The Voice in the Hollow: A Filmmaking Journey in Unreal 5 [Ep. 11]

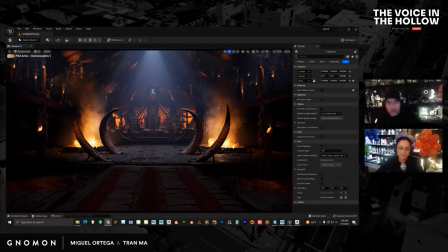(5:30)
Hey everybody, welcome to A Voice in the Hollow. I'm your host, Miguel Ortega, and birthday girl on the right is Tran Ma. Yes, that is me.
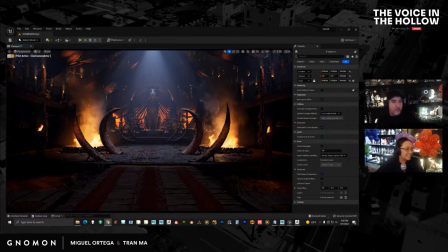(5:42)
So she realized today that I've been strategically placing the balloons behind her throughout the week. So that it would be all in the background. I didn't really want that on the stream, but yeah.
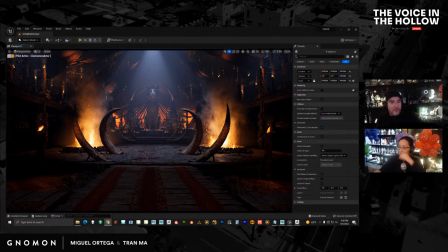(5:55)
Oh well. Yeah, there's a giant unicorn as well right above her. So welcome everybody. Let's get started. Tran is going to kick off today, and then I'll jump in and show you guys some cool stuff. Okay, so I don't have super exciting stuff.
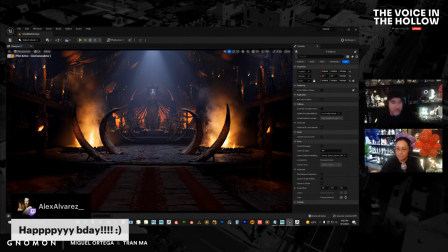(6:14)
Basically, what I've been doing is just finaling the set, trying to get this to look,
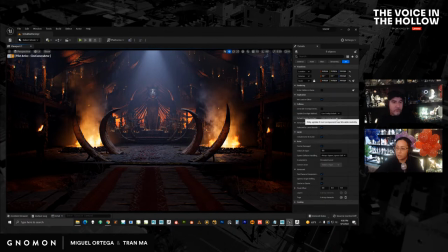(6:22)
as best as I can. And then I started moving on to another set, which is the one that Miguel has been doing previs on. So that's what I have. And I'm not going to show what I've been doing with the new thing because I don't think there's anything to show. I'll probably show it next week.
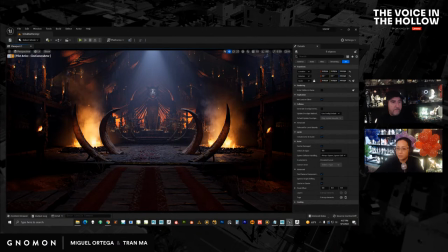(6:41)
As far as what I did here, they don't look like dramatic big changes if I show you my screen.
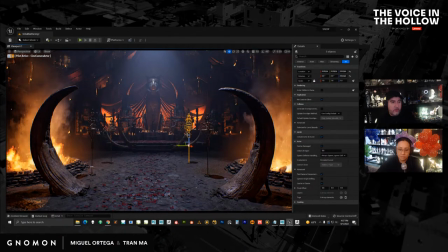(6:49)
But basically, I made these pieces here, right? I felt like they were necessary. It takes time. Any single time that we have to build something that's custom, we always go, do we need it?
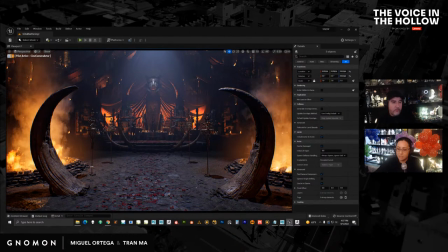(7:06)
Because again, we don't have a ton of time to do custom stuff. But you can see what it looks like without it, right?
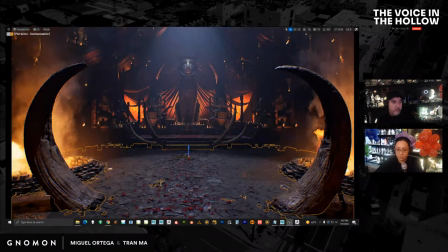(7:14)
So actually, let's make this full screen. Just so it's a little bit larger.
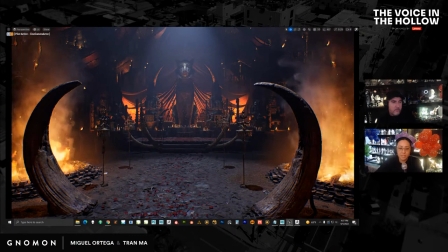(7:19)
So this is what it looks like without them. To me, they bring this other level of busyness. They're not big, but I really super wanted them.
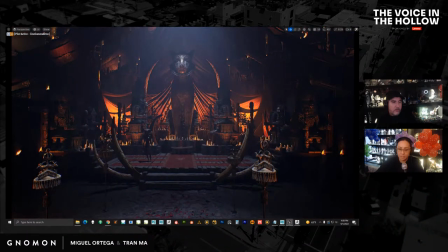(7:30)
And there's not many types of sets that you can build out there that has where being really busy actually works. Whereas for here, it really works to add to this busyness. Altars look busy.
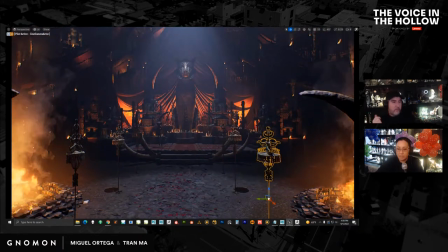(7:43)
Yes, altars look busy. And then these pieces I just thought were pretty cool.
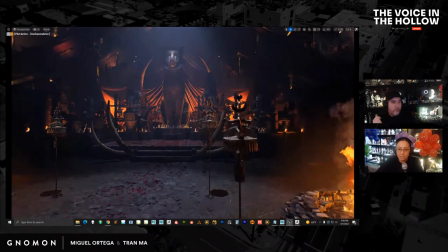(7:48)
They're not difficult to build, but they're basically,
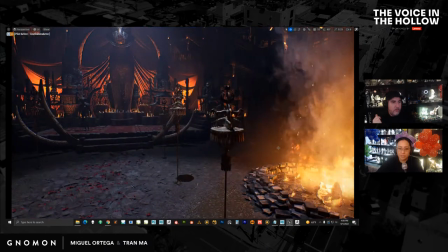(7:52)
they're based on, I don't know, I'm probably going to pronounce this incorrectly, but they're Fon Asen. So they're not from the Edo, African Edos, but they're basically altar pieces used to, from what my understanding is,
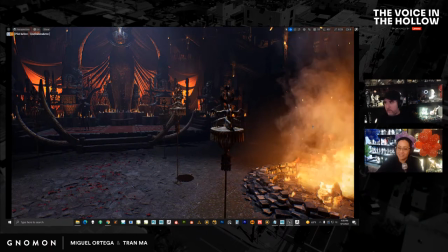(8:06)
I haven't studied the history, so I could be saying everything incorrectly, but from what my understanding is, they're meant to help worship the ancestors, right?
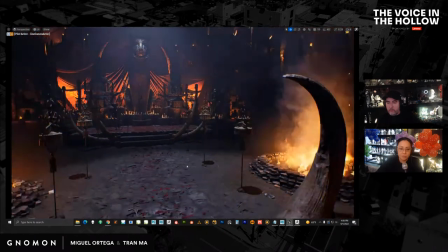(8:16)
So they are actually some sort of religious piece for the Fon culture.
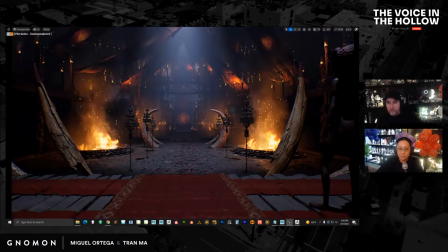(8:22)
So I went in and I placed them around so you can see, I think they, add more complexity again, before and after. And again here, right?
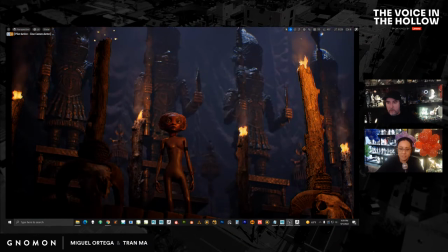(8:38)
And then even here, right? So they give more complexity. I worry that this looks too empty back here, so it looks okay without it, but again, I like having a smaller level of detail. I feel design-wise, without it, you just have something very large.
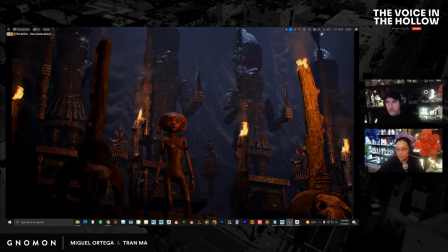(8:56)
We have large secondary, and then the altar kind of gives it the tertiary extra detail that I would like to have.
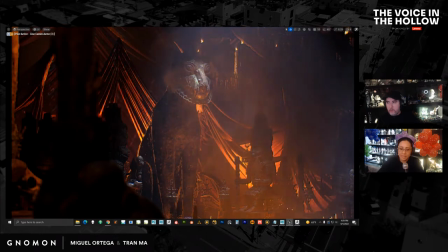(9:06)
So basically here, they're not meant to stand out, right? That's not their job. You can see them back here. But without it, I always felt the back here felt really empty. And for me,
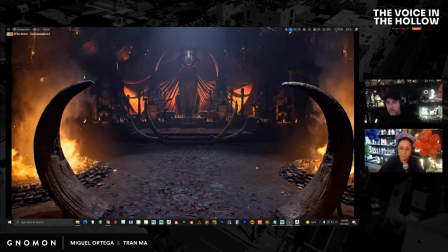(9:19)
design-wise, when I was working on this, I didn't really want to obstruct this too much, right?
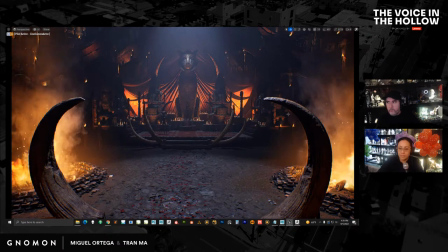(9:26)
Because we still want to see it. So again, I felt it was empty. And then the altars just kind of take care of that.
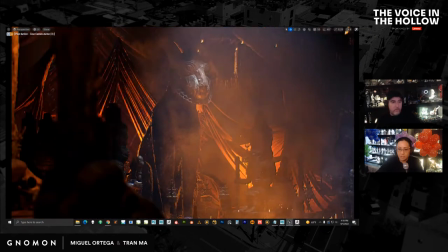(9:33)
It just gives it a little bit more visual complexity. Let's see another shot.